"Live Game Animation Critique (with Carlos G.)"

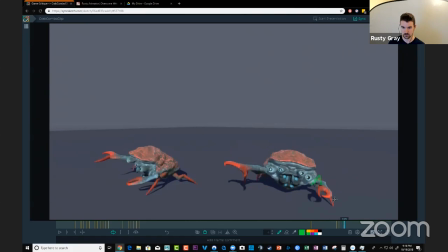15:22 like when it comes up here it gets very and then down again yeah so keep your eye on that that will that will pump this guy up quite a bit and
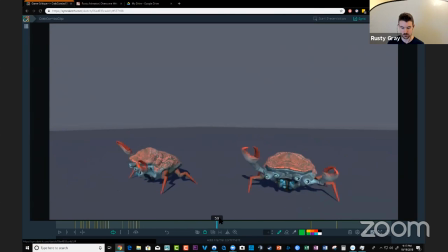15:37 on on the other shot that you have with him that we're going to see earlier um there's a couple more things that i have that will help you overall with every shot you do with him okay so we'll get into that last note i'll give you on this
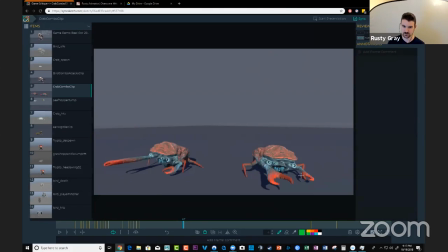15:51 particular clip is the eyes whenever i'm attacking like doing an attack animation or
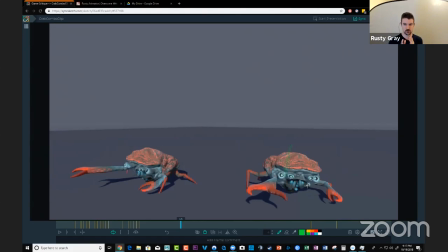15:59 you know something that's very focused where the character has to keep focus it's very important that like if this was a human and he was a boxer he was punching he would keep his eyes his head would be locked on target because if he can't see what he's aiming at then he might
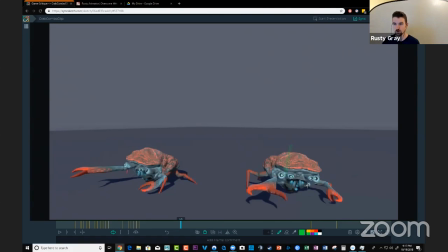16:16 completely miss it or get clocked in the face so i don't know if this is like a crab thing they totally could have googly eyes and be all over the place but my assumption is it will feel better if you keep the eyes from like glancing off this way and keep them like
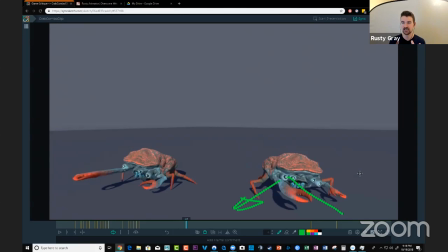16:32 looking at the target i don't know where where's the target in the game do you have a clear idea of where they are they're usually going to be like right in front of the crab or well it's because the player can go around the crab um circling it but if the crab is
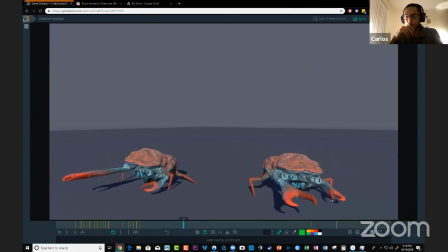16:48 going to be looking at the player then yeah they'll be looking straight straight at them instead straight at them okay because what i feel when he's coming up and doing these wind-up attacks is that like if i'm looking at this as a pupil this is like looking in all kinds of directions
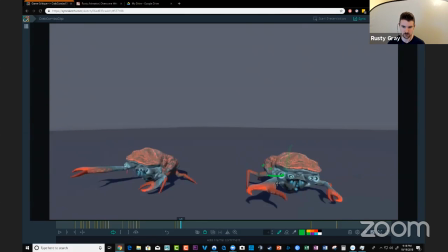17:02 so uh you know if this is straight ahead then he would be you know probably looking back at this way as he's making the move whatever whatever it is you know what i mean yeah gotcha that is that is a bit of a challenge in games if you've got a move where a
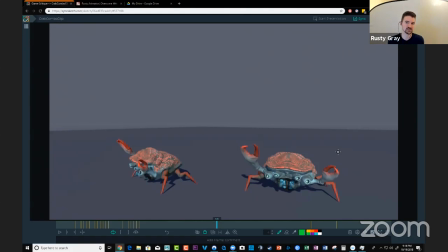17:20 player can attack from any direction it's hard to always make something feel like uh lifelike because they can do whatever they want and you can't do whatever you want with the animation so the
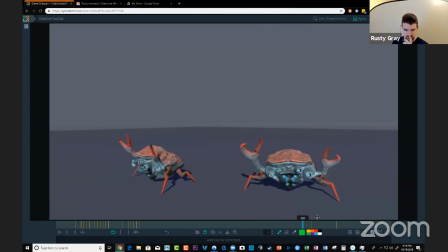17:39 the the last actually last note i'll give you for this this particular animation this body something else to consider is more translation weight shift uh you can stop me at any point and tell me if this is like an engine like limitation
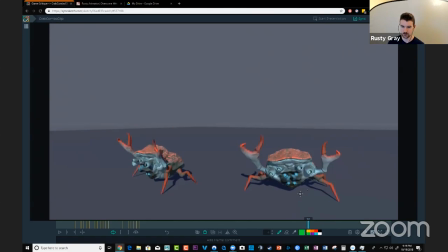17:59 path but i think it would be great to feel him step to the side or not step to the side but like weight shift as he's throwing one of these punches and maybe he weight shifts more for one one uh snip than the other right
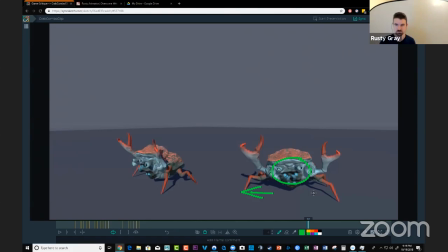18:17 so it's like this one's big and then this one's just a little one and then you can kind of sneak in maybe like a couple of leg uh plants in there so you get that more organic feel like he's not locked in place because that's that's how he heals right now he's like i'm here and all i can do is move my arms so if you can kind of free him
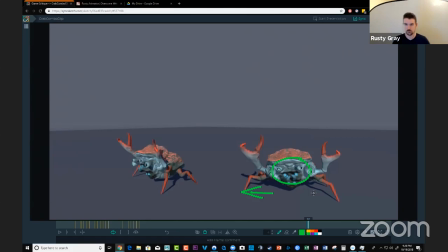18:37 up a little bit and then you always return him back to this idle spot then you're good but you can use pack moves to make him feel like he he can roam around. So that's how you can lose that cycle. Yeah, totally.
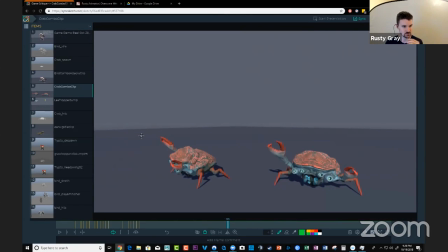18:57 All that helping so far, like making ideas. Cool. Totally.
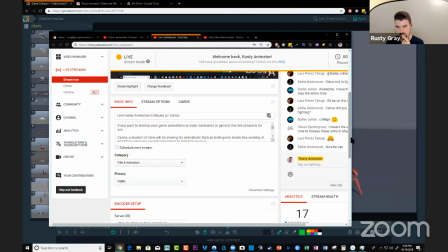19:03 We're gonna check the chat here and see if I'm missing any questions or anything.
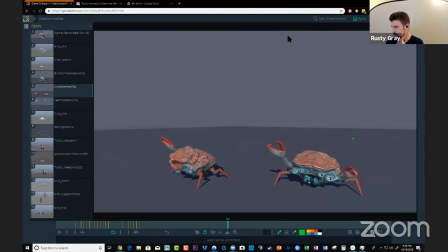Looks like we're good. Okay. I'll answer more questions to you after the stream, like in the comments if you guys have any for me specifically.
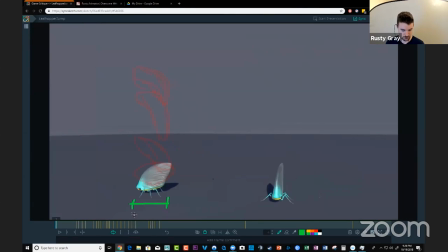19:24 So this guy, I've done some fun stuff too, but I'm going to go ahead and wipe that out first and
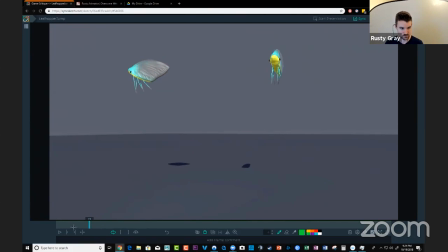19:38 share what I'm thinking. And then you can tell me if there's any rig limitations or, or game limitations on this. Okay. So first thing for this guy,
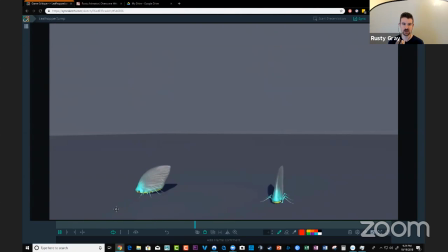19:53 what i what i love about this is that he he's got a lot of like there's a lot of weight in the jump itself like there's a lot of spring to this hop you know what i mean like the hang time the hang time feels different than than the the descent it feels
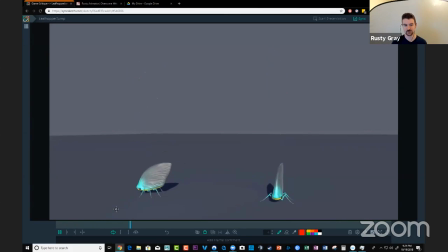20:10 like it really shoots down and there's that different timing and spacing there that makes this feel very spring so i really like that um how do we take that up a notch? It's similar to the crab. The first thing that I notice is that
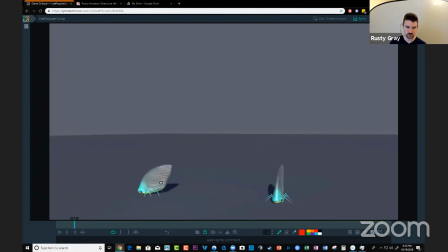20:31 let's start with the side view. He is very linear in his overall path of action throughout the whole hop. So to make this feel more organic, we need
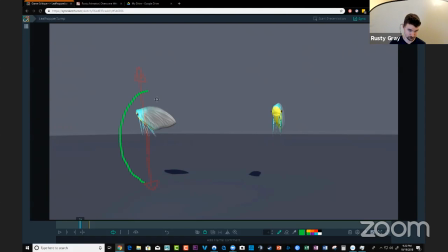20:48 to really build in that arc into your loop oh right so it's it's counterintuitive because in a game cycle you're working in place so much that it's very automatic to just be like goes up and comes down um i always tried to build in
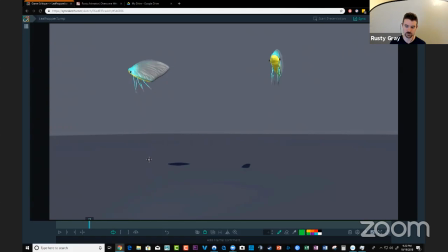21:06 sneak in some of those arcs to make it feel organic um the tricky part is is that you have to come back to that idle position right So, sometimes you have to do things that kind of seem a little weird, like he's just, he's basically going to loop, and then he's going to loop and come back to the starting position.
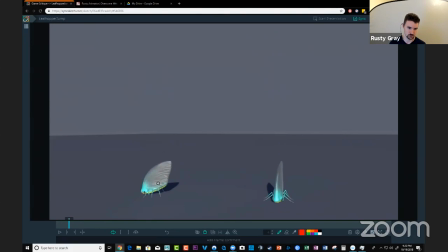21:26 Let's see if that, let's be sure that would work with what you're doing here. So, he anticipates, hops up, and then you'd have a little bit of this, and then back. and sometimes what'll help is if you can kind of go into a
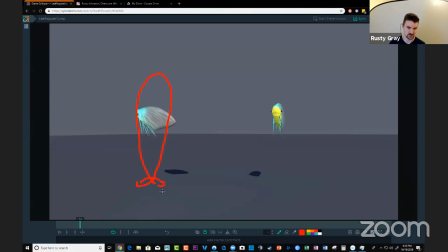21:42 figure eight like you you do this settle through here and basically this will be like your landing recovery and then your